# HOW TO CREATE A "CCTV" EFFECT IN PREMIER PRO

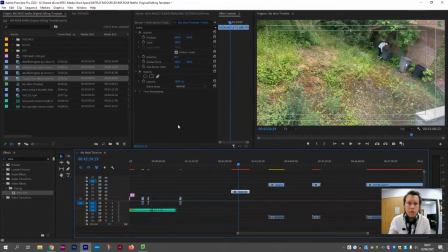(0:08)
Hello there. Okay, welcome to another video. In this video, I'm hopefully going to show you how you can create a sequence that looks like CCTV. This is perhaps useful for crime, thriller,
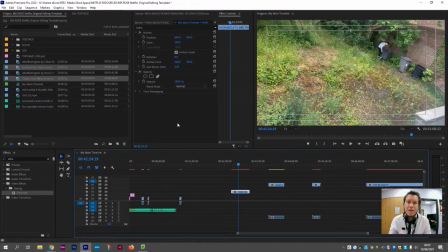(0:20)
supernatural, horror genres, where something suspicious or something dangerous happens to a character and it's captured by local CCTV. It's good for providing some sort of backstory, an enigma code perhaps,
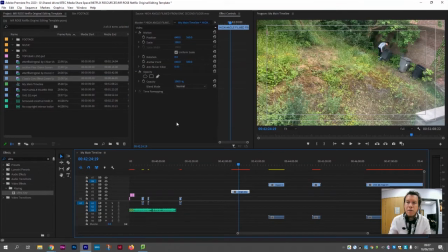(0:33)
and create some immersion for the audience who might perceive this as them watching a character do something they shouldn't do, or perhaps be a victim of something. It provides immersion for them. It might provide some trauma for them to see this incident happen, perhaps in a flashback mode.
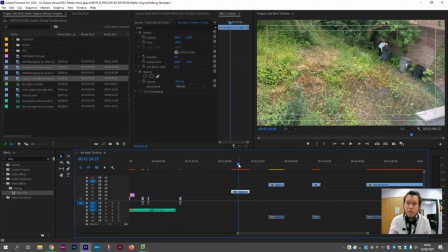(0:52)
And the easiest way to do that is to film a clip from a high vantage point, perhaps the second or third floor of a building, which I've done here, and a student has filmed a sequence where their character is disposing of some evidence, and then they walk off into the distance.
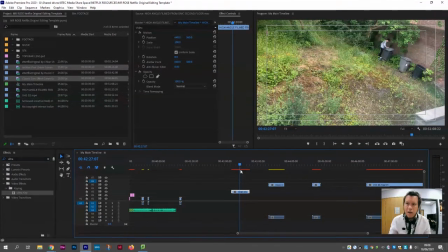(1:08)
It already looks a little bit like CCTV from the fact that it's a high angle. It's on a little bit of a Dutch tilt, suggesting the cameras are fixed to the side of the building, perhaps. It's got a long shot, so we can see the head to toe of the character in question.
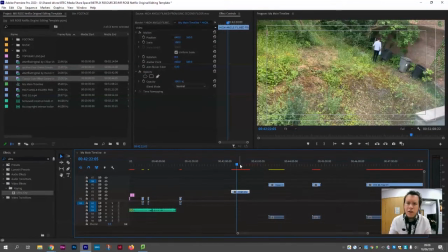(1:21)
It's static, so it doesn't move. And it's quite a wide angle as well, so we can see the entirety of this suspicious abandoned location. Okay, so it kind of already looks a little bit like CCTV. But there are certainly things in post-production we can do
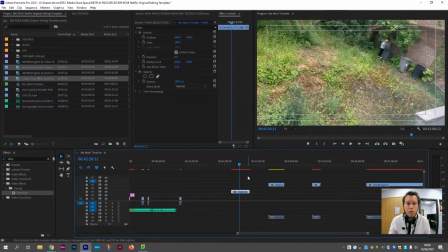(1:35)
to make it look more authentic and provide some extra immersion for the audience.
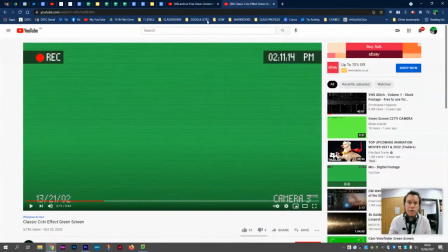(1:41)
So on YouTube, there are an array of different green screen videos that you can download.
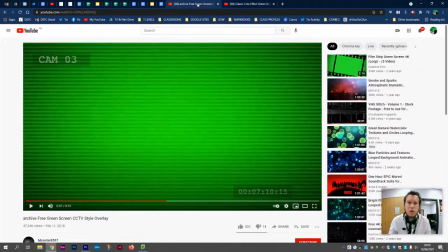(1:47)
So if you just search green screen CCTV in YouTube, you'll certainly find one or two of these.
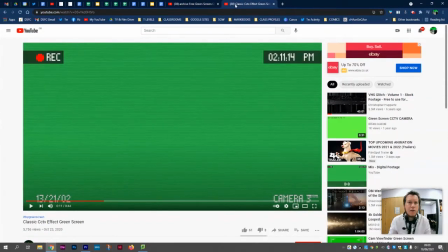(1:53)
I quite like using them both together. So if you're going to follow this tutorial, perhaps download them both as MP4s and bring them into your Premiere Pro.
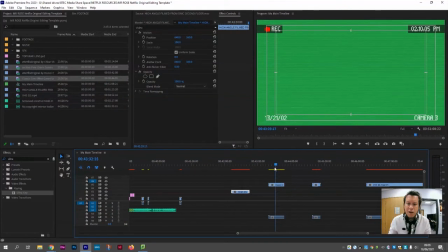(2:01)
And I've already put them on the timeline to save some time.
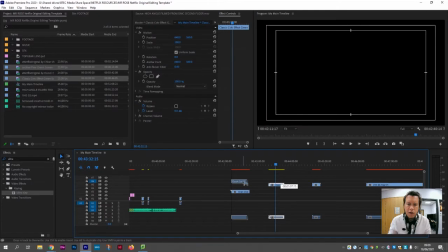(2:05)
So I'm going to drag this clip on top of my original high angle CCTV shot.
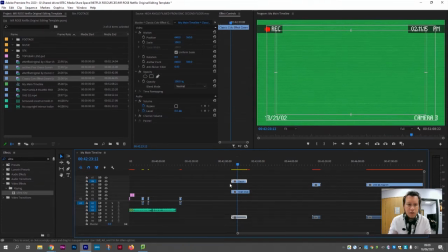(2:13)
Obviously, we can't see it anymore because it's sitting on video layer 5 and my clip is on video layer 2. So we need to remove the green, but leave all of the other interface pixels intact. We do this by using the ultra key. If you drag the ultra key effect onto the clip that you want to remove the green from,
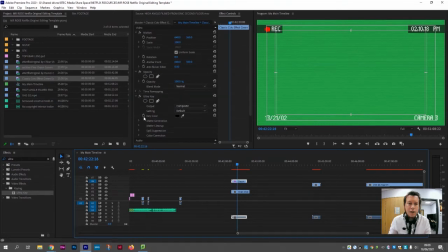(2:32)
it will appear in the effects controls panel. If we click the eyedropper and then go over and click
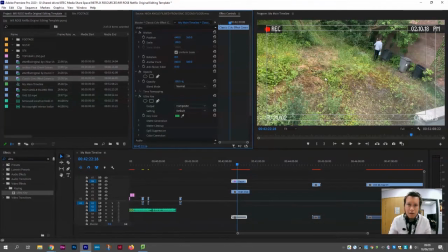(2:43)
any green pixel similar to that green pixel will immediately be deleted. And what you are left with is the black, the white, the red, and the greys remaining. All of the green pixels from that layer have now disappeared. So that's already looking a little bit more like CCTV.
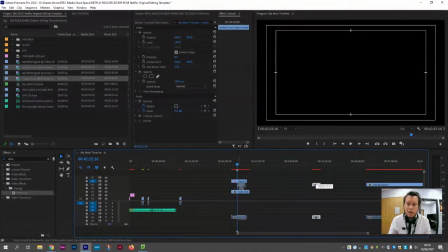(2:59)
We can then drag in this second composite, which I also quite like using.
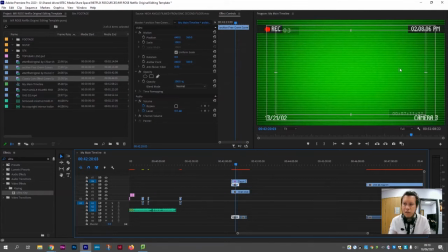(3:04)
The reason for that is it has this strobing effect that makes the monitor look a little bit old and archaic, perhaps. Obviously, repeat, so ultra key, drag onto that clip, click the eyedropper tool, find the dark and the light green, click, and it'll disappear.
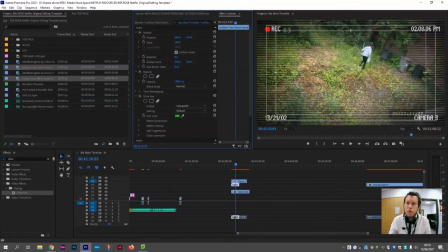(3:21)
You're left with the dark black kind of strobey pixels, the imperfections of the screen. And that also looks a little bit more like CCTV now. The issue I have with this second layer is it has camera 3 and its own timecode on there as well,
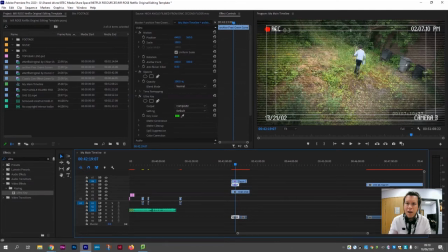(3:36)
which I don't like as well as the timecode, the date stamp, and the record button from the original layer that we used in the first place. So what I like to do to this layer is click it and then just scale it a little bit so you can see that camera 3 graphic disappears off the top of the canvas so we can no longer see it,
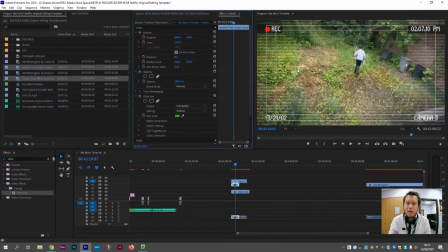(3:54)
but we can still see the strobing lines across. And if we play that back, that's going to look a little bit more authentic, and the two layers are complementing each other. What I'll need to do this time, however, is copy that layer because it's a little bit shorter.
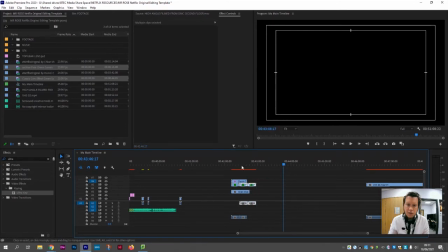(4:10)
Copy it a couple of times and position it in place one after another so we get a loop effect.